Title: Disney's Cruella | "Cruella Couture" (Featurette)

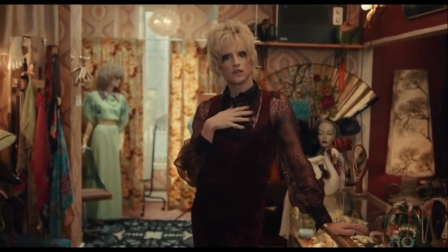[4:09] How does that look go on the street? Some abuse and insults, of course, but I like to say that normal is the cruelest insult of them all, and at least I never get that.
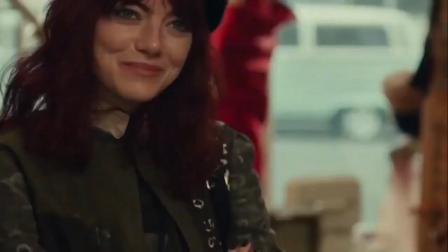[4:18] I couldn't agree more.
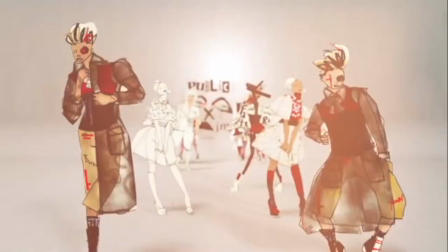[4:22]
I didn't know much about the late 70s fashion and the feeling of that sort of punk era.
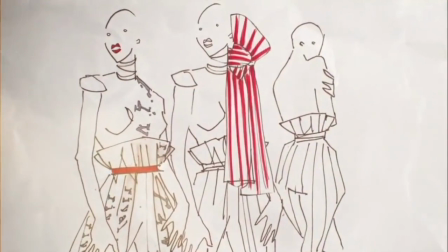[4:28]
It was a whole new world for me. I've drop crotch pants and chain belts and creepers.
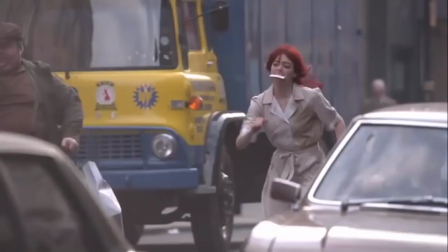[4:34]
I wore creepers a lot. heavily platformed shoes that are very hard to run in but very cool to look at
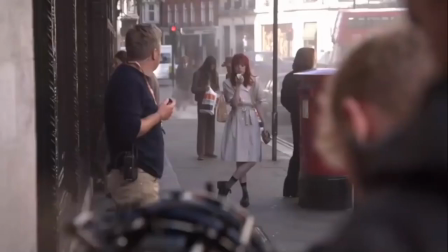[4:43]
i think the amount of looks we had to do for emma stone is probably more again than i've ever done i think
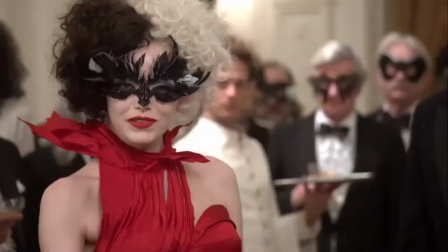[4:48]
she had 47 looks and we did the count up at the end cruela gets things done and emma thompson's baroness had something like 31 or two so you know we were into serious amounts
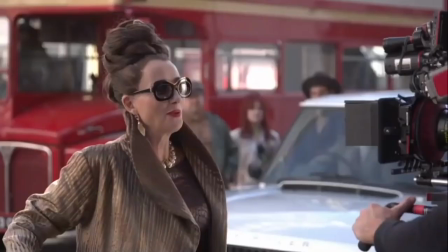[5:02]
jenny bevan's costume designs are just extraordinary let's do it again every single one i go oh this is my favorite oh
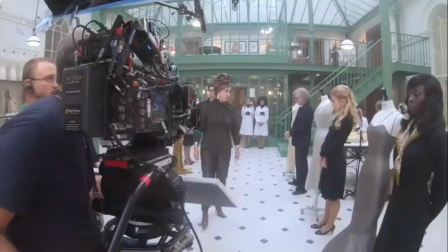[5:11]
no no this is my favorite i just found my signature piece how do you like it there are some costumes that were so beautiful i didn't want to take them off but
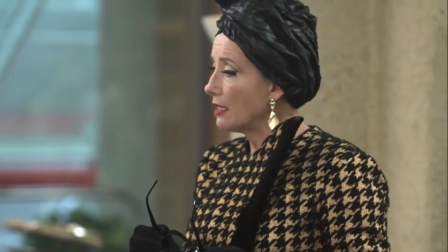[5:19]
in the end you have to take them off because you're wearing a corset underneath them and the corsets are fantastically uncomfortable
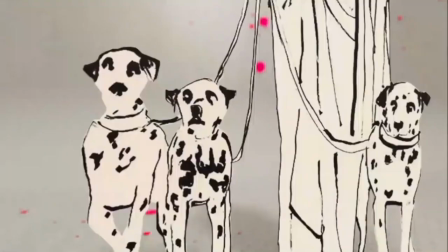[5:24]
did you just lie to me the baroness i think i saw very clearly thank you all for coming very sculptural
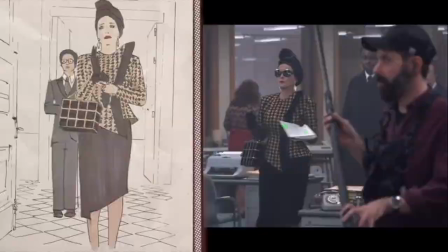[5:34]
dior influenced slightly old-fashioned now for these post-60s times i
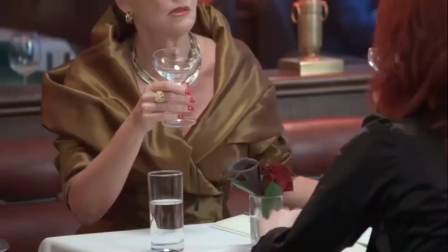[5:38]
always saw it in those thick taffetas you know they almost hold their shape real or duchess satins thick beautiful silks and i just
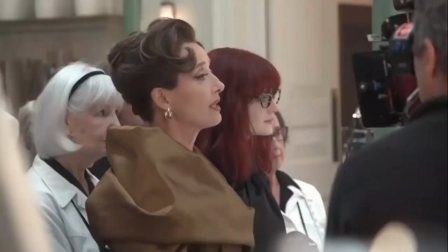[5:46]
had a sense about the colors that it was going to be brown and gold as most of us choose a color and stick to it i've done it again let's
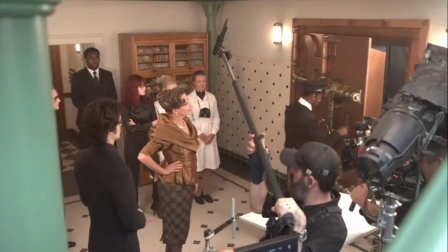[5:54]
go make history the baroness is someone who wouldn't be seen dead in a pair of sweatpants the
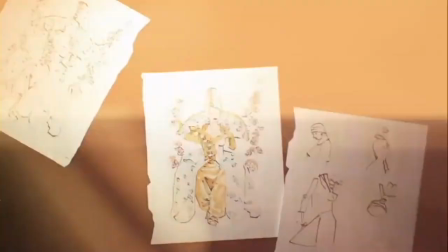[6:00]
outward show is everything there is nothing else you know it's this
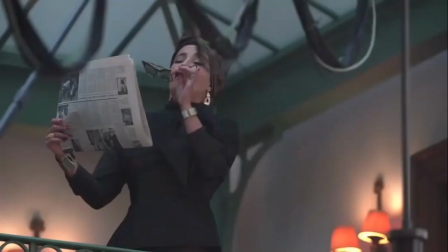[6:05]
ruthless mask of high fashion baroness designs stunned she really is a genius she's a brilliant designer but then this other person comes along who's
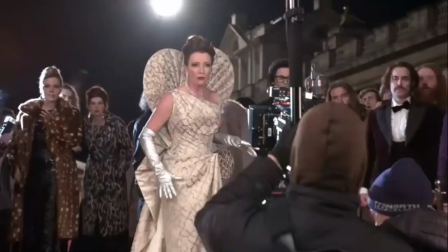[6:16]
better and modern and hip and chic and young and everything she can't bear that's cruella It was just so much fun with Corella's character that she's fully ingrained in this punk sensibility. And you get to see how that sort of evolves. And then it's like, how is Corella going to actually disrupt the Baroness's space?
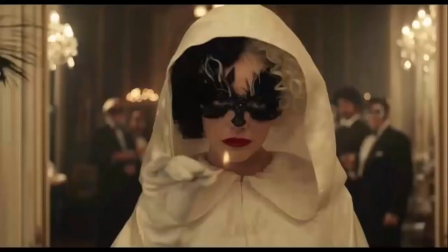[6:42]
Whether it's this incredible black and white ball where I then set myself on fire and turn into a red dress.
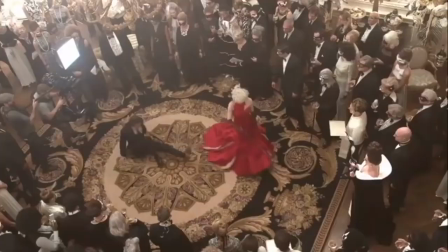[6:52] I'd like to remind you that I'm doing all of this in heels.
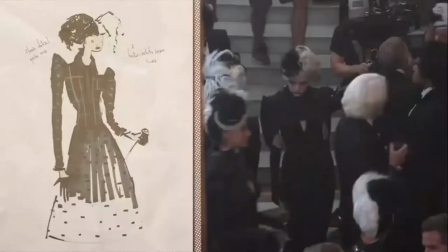[6:55]
For the ball, the end where everyone is dressed as Cruella and we're all wearing the same dress, it was spectacular.
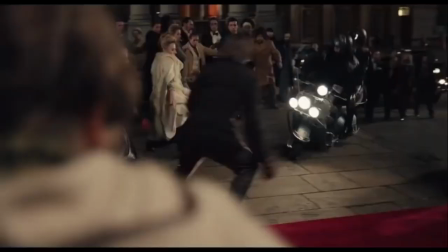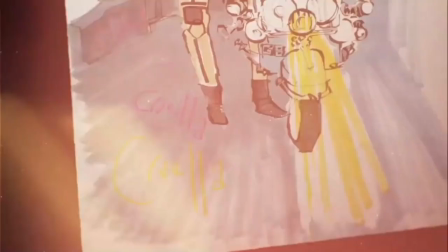[7:07]
Arriving on a motorbike, which is the first photobomb, we actually ended up keeping it quite simple, because all these things were quite fast.
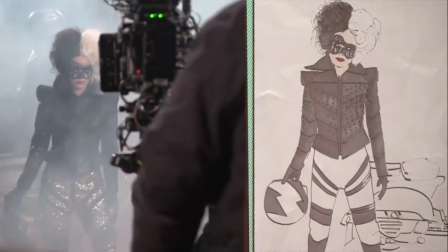[7:14]
She'd be there, and gone. So you needed to make maximum impact in a fairly short space of time.
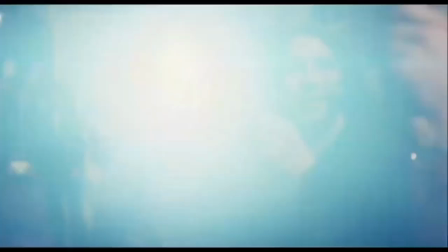[7:22] We're going. Cutting.
The amazing dress that engulfs the car, this is photobomb number two.
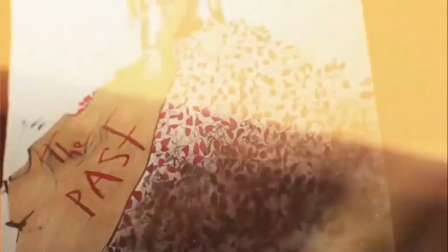[7:31]
I always loved juxtaposing a crisp military jacket with a flouncy skirt. We basically took that idea and exploded it.
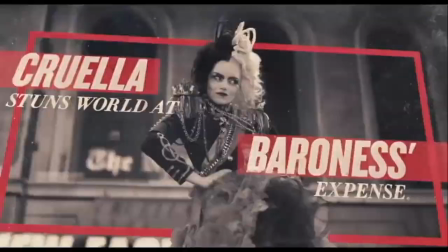[7:38]
The jacket was decorated with all the stuff you would expect, egglets, nettles, you name it, but they're actual toys or watch straps.
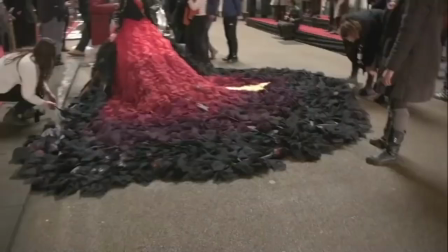[7:47]
So it's like a toy cupboard on each shoulder. And then the skirt was all this like feathers in very deep red.
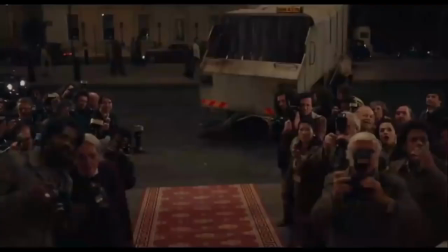[7:57]
I mean, I love that garbage dress. Ah, the garbage dress.
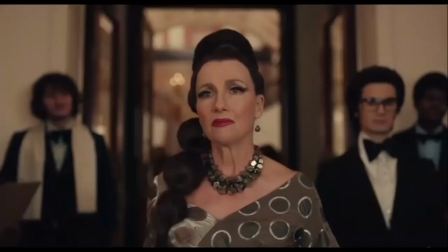[8:01]
Well, that did take quite a long time. I don't know if they ever say it in the script, but it was her 1967 spring collection.
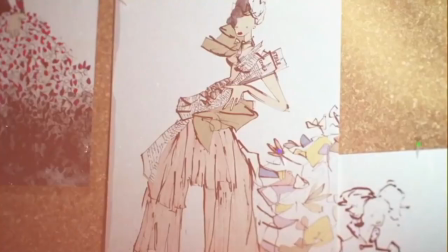[8:09]
Putting it on was just, like, mind-blowing in a 40-foot train. Because it's supposed to be rubbish, we would use newspaper.